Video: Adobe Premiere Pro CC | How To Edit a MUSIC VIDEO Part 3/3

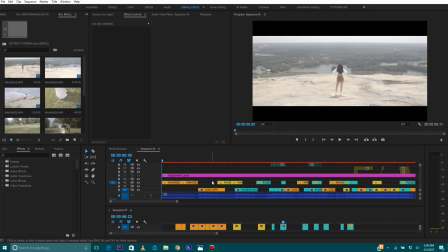10s
What's going on, everyone? It's your boy Cotton. Welcome back to the channel. Today's video is going to be the third and final part I'm doing on how I edit my music videos. In part one, we covered how to import your footage into Premiere, properly setting up a new sequence, and syncing up your performance shots to the audio.
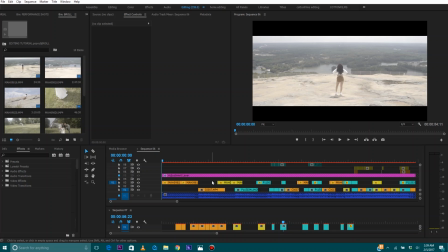26s
In part two, we covered cutting up your performance shots, as well as adding some B-roll into the timeline. Part three will cover adding some effects, color grading, and properly exporting your video. Let's get started. So when adding effects to your video, you pretty much just want to listen to the song and do what makes sense.
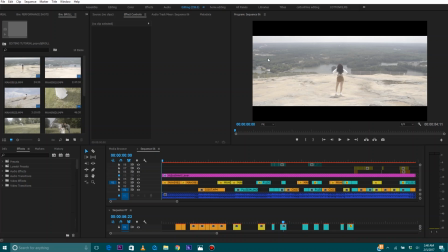43s
If the song's real smooth and soft, you don't want to add a bunch of flashes and flickers and crazy effects to a real smooth and slow song. You just really want to pay attention to how the song sounds, the beat, the words, just everything about it, and, you know, just do an edit and effects around what fits the song.
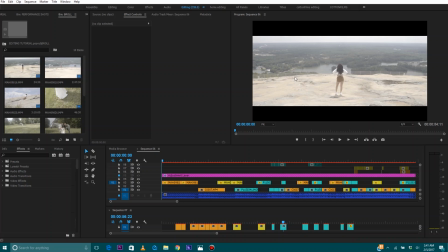62s
So let me go to the first point to where I want to add an effect.
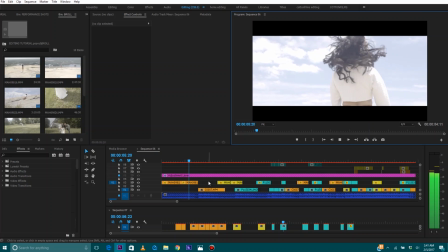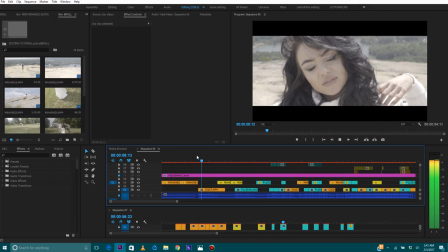77s
So right there where she started singing and the beat dropped, I'm going to add the same flash effect that I added in the real video.
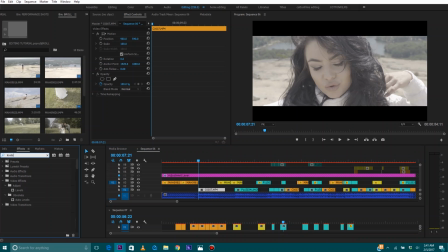85s
So to do this, I'm going to go to my levels tool. I'm going to add that to the clip. I'm going to set a mark right here, a keyframe, by clicking this little clock symbol. I'm going to drag this down right here on the white point.
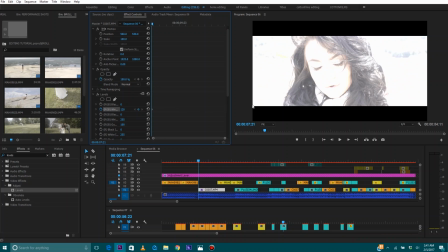106s
Make it pretty bright, and then I'm going to go to a few frames to where I want it to stop,
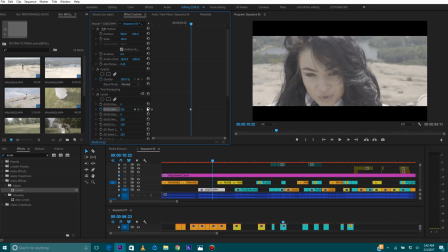117s
right here, and then I'm going to refresh to add another keyframe. So now I added the flash effect.
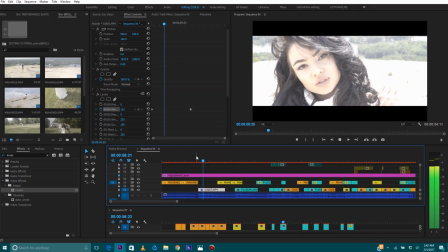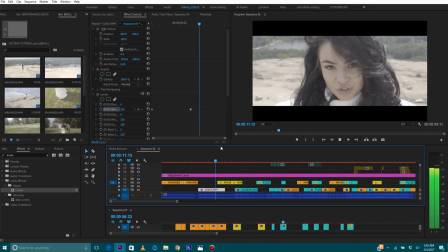129s
So right there where the next clip comes in on that beat change, I'm going to add a fade. So I'm going to go to my effects, go to cross dissolve, and add that on there.
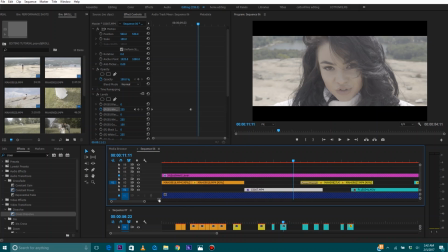144s
I'm going to zoom into my timeline a little bit. I'm going to make this just as long as the clip. Just doing it to the beat and to the music.
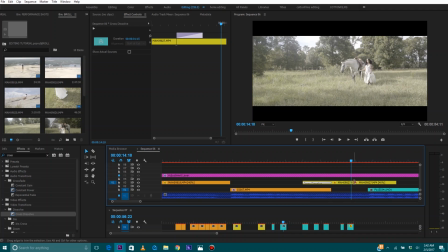158s
I'm going to add another cross dissolve right here.
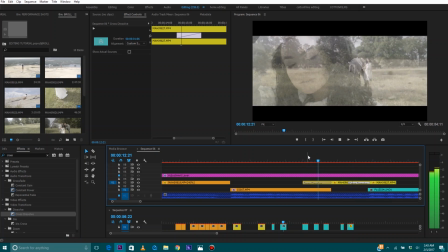Move it a little bit.
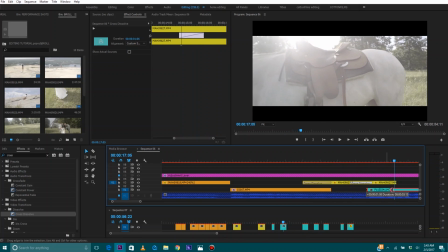180s
Cut this right here.
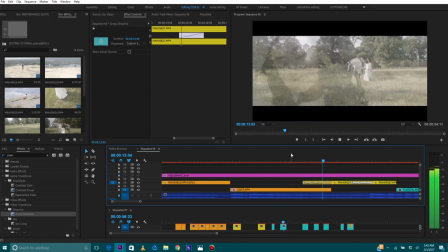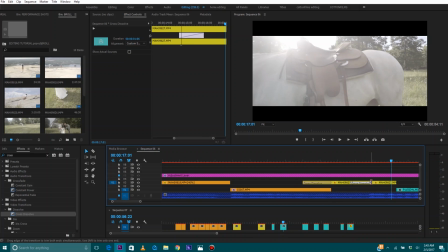190s
Make this a little bit longer.
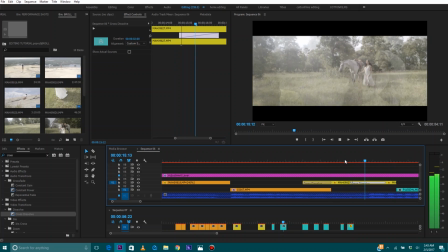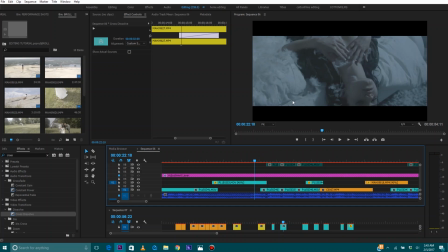197s
And so now that the music's picking up a little bit and the tempo's changing, I'm gonna start adding a couple little upbeat effects to the video. So right here, aren't you saying bad? I'm gonna make a cut.
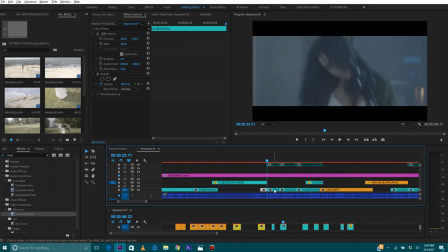210s
I'm gonna click Alt because I'm using Windows, and I'm gonna drag this clip up.
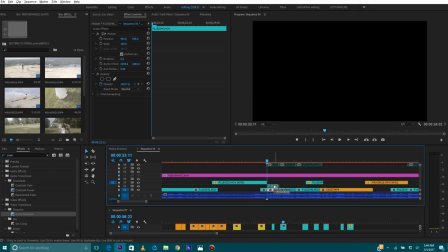217s
Oh, try that again. All right, so now I'm gonna right click this clip.
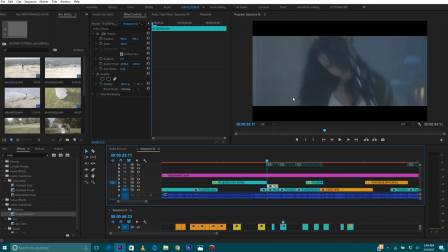226s
I'm gonna go to Add Frame Hold. I'm gonna go one frame over.
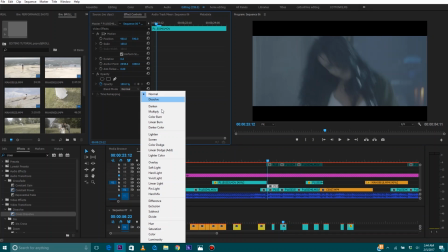231s
I'm gonna click where it says normal on the blend mode, and I'm gonna go to linear dodge or add.
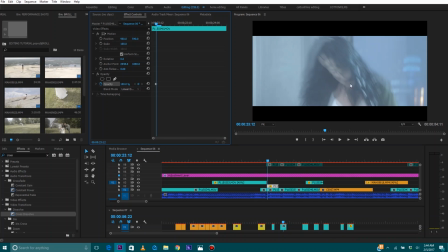239s
I'm gonna add a keyframe right here, and then I'm gonna fade this clip out
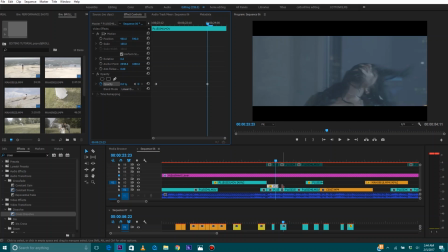246s
to about right there, and then I'm gonna cut the end of this clip. Now let's see what we got.